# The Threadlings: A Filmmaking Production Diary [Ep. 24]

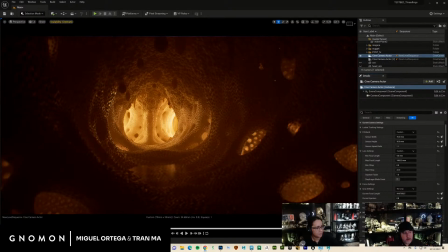4049s
If not, I'm going to assume that's it. Okay? All right. You can hear me, right? Yeah. I don't see your screen, though. I'm going to share my screen right now. Okay.
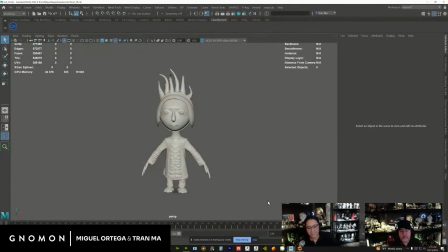4066s
So, what I've done, it's not as cool as Miguel's stuff, is I've completed the model. So this is a new character. Once we came back, we have an additional character that's very important in our story.
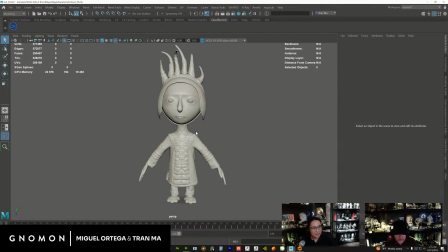4081s
And right now his name's Zort, but we talk about changing his name possibly. But he is pretty much done as a model.
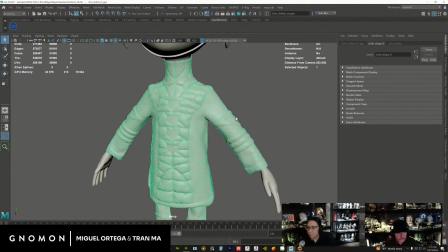4092s
The clothing here, if you look at this mesh, it is all triangulated because it's a marvelous mesh. And so the clothing will not be rigged. It will actually be simulated, so it doesn't get retoppled or anything like that.
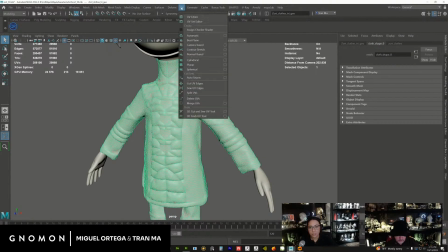4107s
But they do have UVs, right?
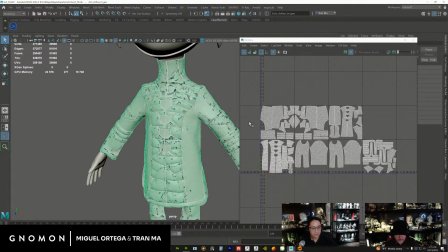4109s
So I can actually UV inside of Marvelous, and then I can bring this into Substance.
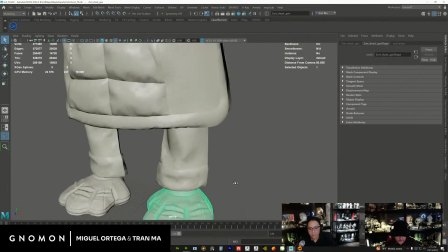4117s
The rest of it is just all cleaned up, right?
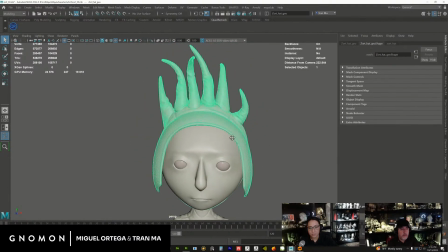4121s
So we have proper topology, and then the hat was actually created in Marvelous, but it's actually retoppled.
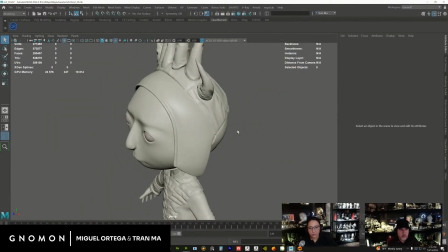4130s
So this will actually be rigged. And a big part is because of the shape of this hat.
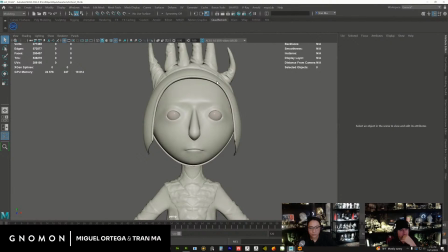4136s
So like, we really wanted to retain the shape, and it's really hard to do if you start simulating it. It's going to start flapping around and just looking kind of bad in ways that I wouldn't want it to look.
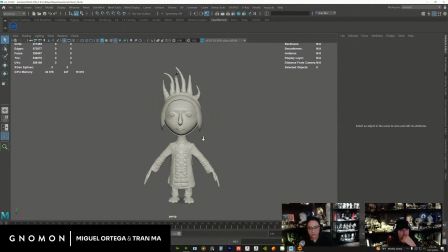4150s
Once I did all this stuff here, actually let me open up
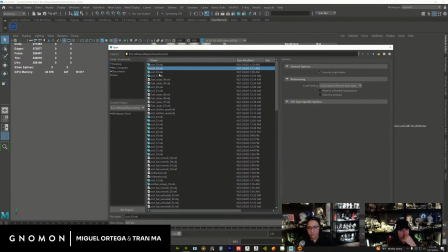4157s
a previous version. I think it's this one.
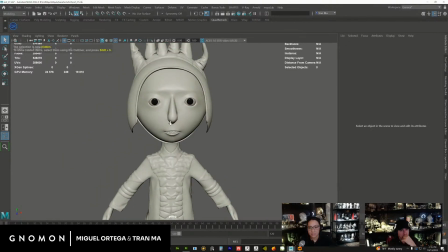4166s
So I did a couple things, like, you know, I opened up his mouth a little bit to see his teeth.
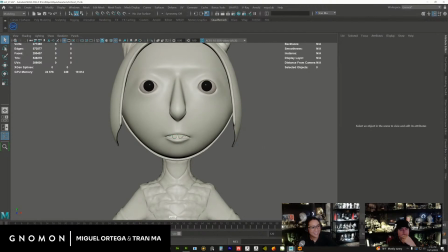4172s
So he's got these little teeth. And he will look way cooler. And then here we're opening it a little bit wider to see what his teeth could look like.
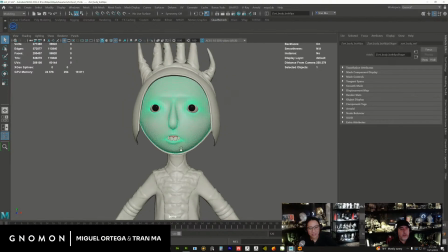4185s
He looks really funny. But he will look way better once he's actually textured. These guys really need their textures big time because their models are so simple to look at.
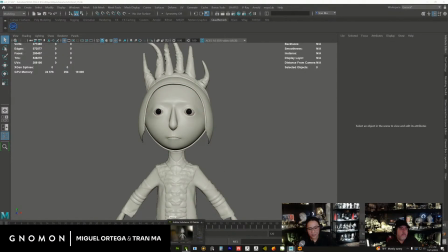4197s
He looks really cool. Yeah, I hope he does. I brought him into Substance.
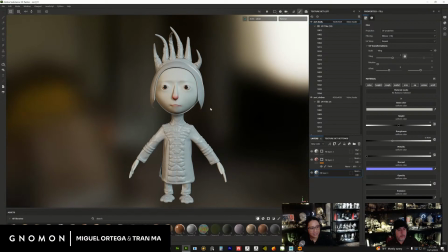4203s
I have not textured him yet. He has some just basic color.
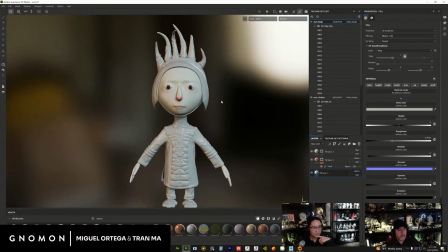4207s
I just wanted to see, because it's hard to, when you look at Maya, you don't have any shadows or anything, and you don't have subsurface scattering or any of that stuff, and that stuff does change how anything looks,
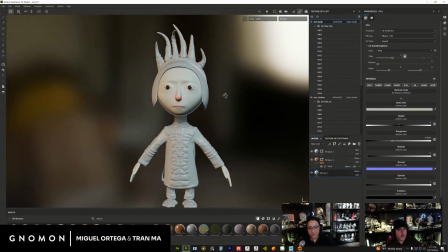4220s
especially a character. So I just put like really basic subsurface, and I just kind of tinted him and got a feel of like, okay, this is what he looks like if there was lighting in some soft shadows and some subsurface.
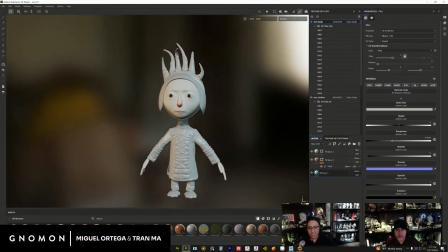4235s
So he's, you know, I think we're pretty happy with him. I love him.
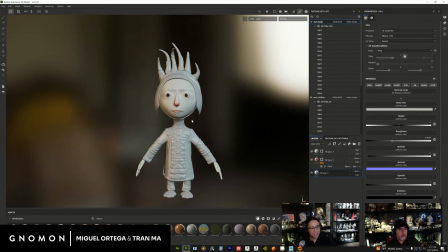4240s
He's not our main character, but he's the main character in his colony, in his own world. He's like the Harry Potter of their colony. Yeah, he's the Harry Potter. He's going to look much cooler once he's textured. So all these characters are very kind of tan, beige,
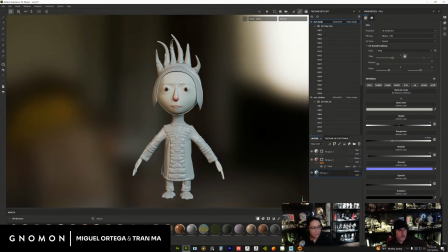4255s
gray in their color palette, like except for Mayo. He's like orange. And this guy is going to have a lot of red in him.
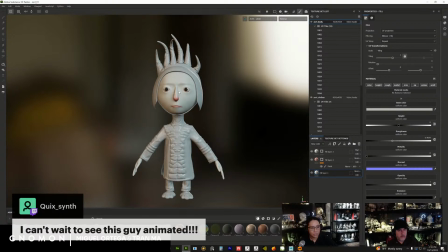4265s
So he's really going to punch out just visually, right?
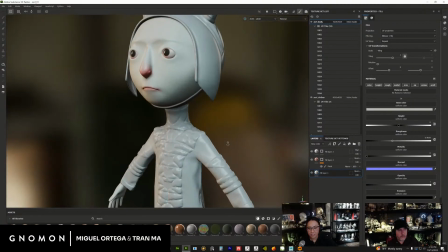4270s
So you know that he's very important. And the one thing that is kind of different in his design is that he has like a high collared neck, right?
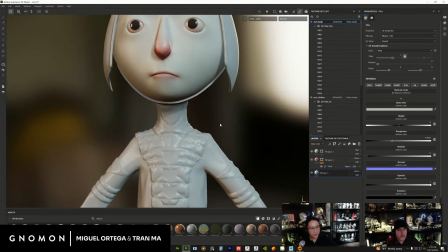4279s
You don't see the necks of really anyone else. Like, actually, I don't think anyone has a neck. In this world, yeah. Yeah, except for this guy. And he has a long neck. I know that's kind of a very weird design detail, but he has a neck, okay?
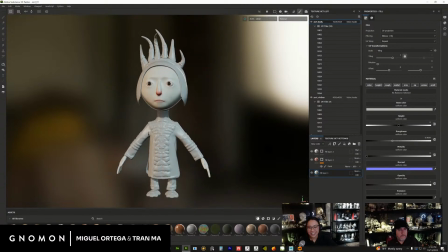4296s
And that makes him look a little bit different.